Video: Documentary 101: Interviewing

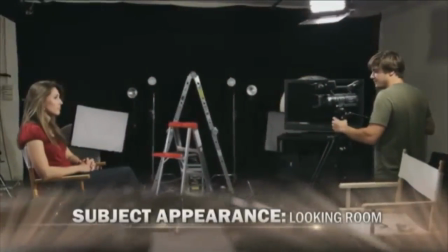(4:14)
At the same time, you'll want to frame your subject in such a way that they have looking room.
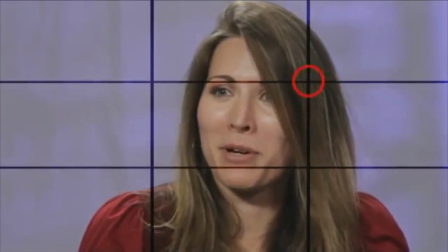(4:19)
This means that subjects should be either on the left or right third of the frame, looking in the opposite direction.
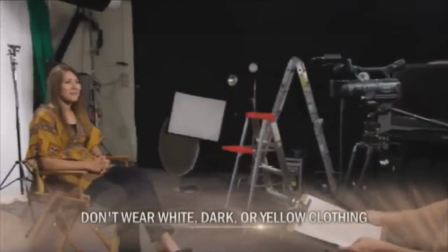(4:24)
The next factor to consider is clothing. You'll want to instruct your subjects not to wear pure white, black, or yellow clothing, since they tend to be too bright, dark, or saturated.
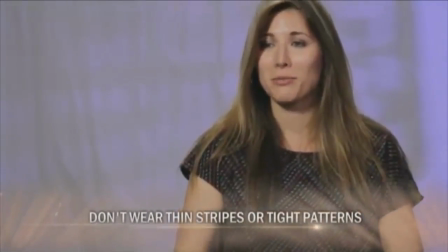(4:33)
Also, thin stripes and tight patterns can cause rainbow-like moire to appear on the screen.
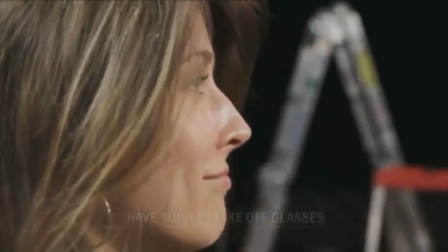(4:38)
Lastly, if it's possible for a subject to take off sunglasses or prescription glasses, that can help you to see their eyes better and avoid reflecting light back to the camera lens. Lastly, you'll want to consider using makeup if your subject's skin is shiny or has visible defects.
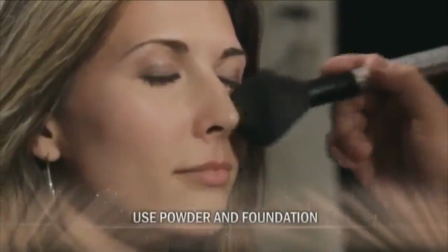(4:52)
A bit of powder can go a long way in making skin appear less shiny, and having different colors of foundation can help cover skin defects. You can also use diffusion filters and higher angles to make wrinkles less visible. Using tools like these makes sure that every subject looks great on screen, and they're happy with your product. Though there's a lot of work required to any good documentary interview, it's always worth the effort. By doing so, you'll ensure a relaxed subject, a good shot, and a compelling documentary.
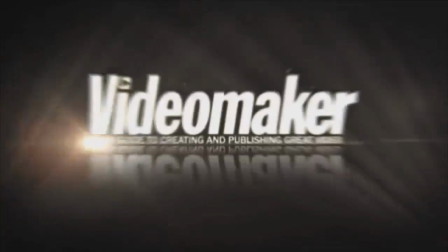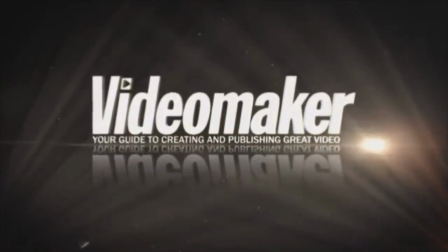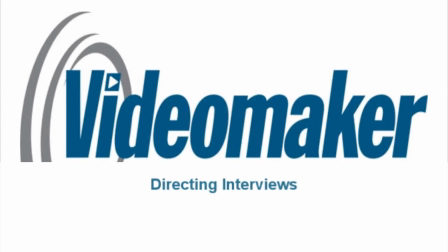Unless you're a born investigative reporter, quality interview answers are about as scarce as water in a desert. However, interviews are the heart of any documentary. So by learning how to get emotional and descriptive answers from your subjects, you can make a documentary worth watching.
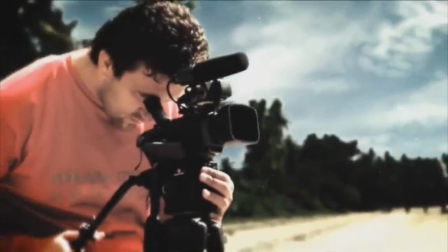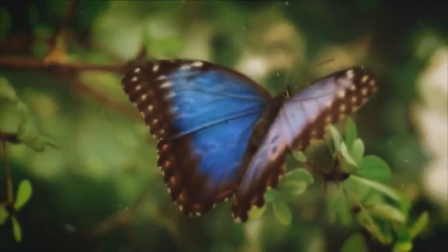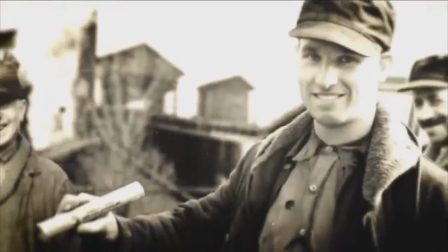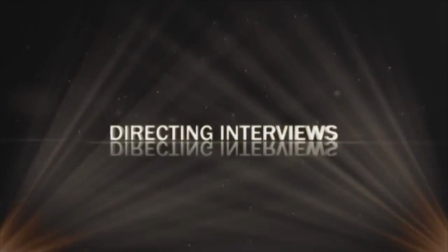Some interviews can be more nerve-wracking for the director than it is for the talent, but it doesn't have to be. With a little preparation and knowledge, it can actually be one of the most thrilling parts of making a documentary.
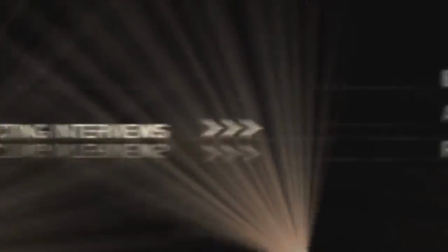(6:31)
To help you get prepared, we're going to show you what to include when briefing your talent,
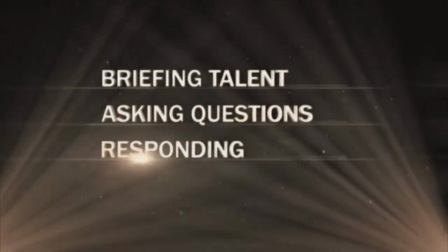(6:34)
how to ask quality questions, and good ways to respond to questions that will get you the sound bites that you need. The first thing you'll want to do in any interview is brief your talent.
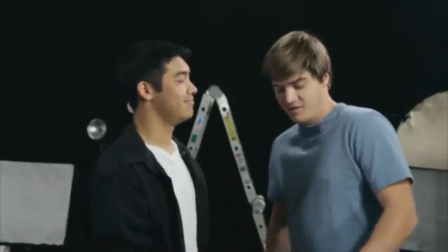(6:43)
The talent is the most important part of the interview, so making sure they know the topic of the conversation gives you a better chance at getting a relaxed subject and a good interview.
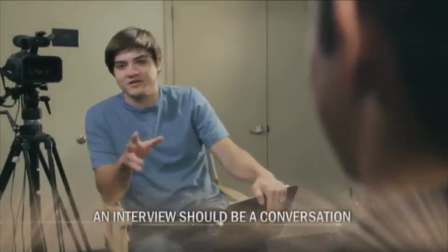(6:52)
Every interview should be treated like a conversation, so asking your talent how their day's been going,
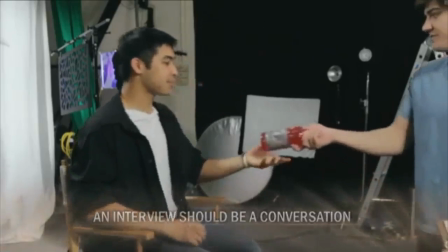(6:57)
if they have any questions about the interview, and if they need anything to drink are great ways to make them feel comfortable and ready to talk. However, during the briefing, make sure that your talent doesn't start answering the same questions that will be given in the interview.
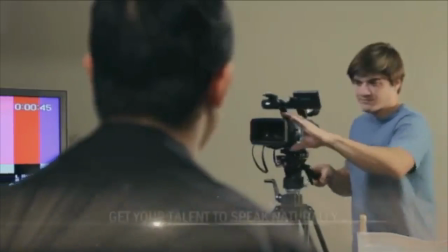(7:10)
Rarely is a repeated answer as good as the first one. Once your talent is in front of the camera, it's your job to make them look and speak naturally. Make sure to tell your talent to speak with you instead of the camera, and reassure them that any mistakes they might make can be taken out in the editing room. Every interviewer dreams of getting that one emotional and informational response that gives a documentary its meaning. All that starts, though, by asking the right kinds of questions. Leading questions that can be answered with a simple yes or no are the most common mistakes that amateur interviewers make.
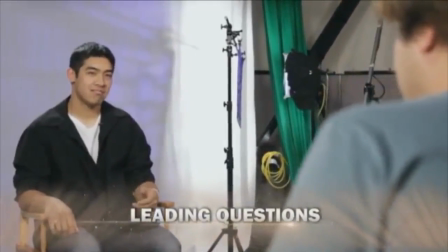(7:38)
Here's an example.
Do you like surfing? Yeah. And you've been doing it for a long time, right?
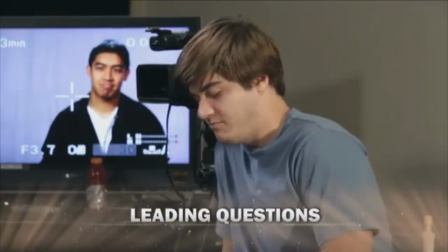(7:44) Yeah, about 10 years. Is there anything else you like to do besides surfing? No, not really.
Unless you plan on having the interviewer's voice as part of the documentary, these answers will be too short and detached to derive any real meaning. Instead, asking open-ended questions that start with how, why, where, or what will force your subject to be more descriptive with their responses. Here's an example of the same interviewer using open-ended questions.
So what do you like about surfing?
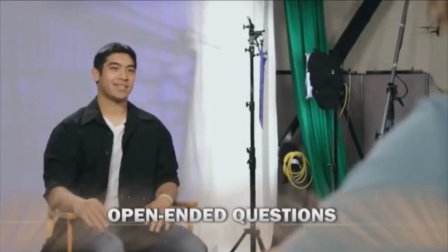(8:16) Oh, it's like being a part of something big, you know? Like, you're surfing and you're on the waves, you're on top of it.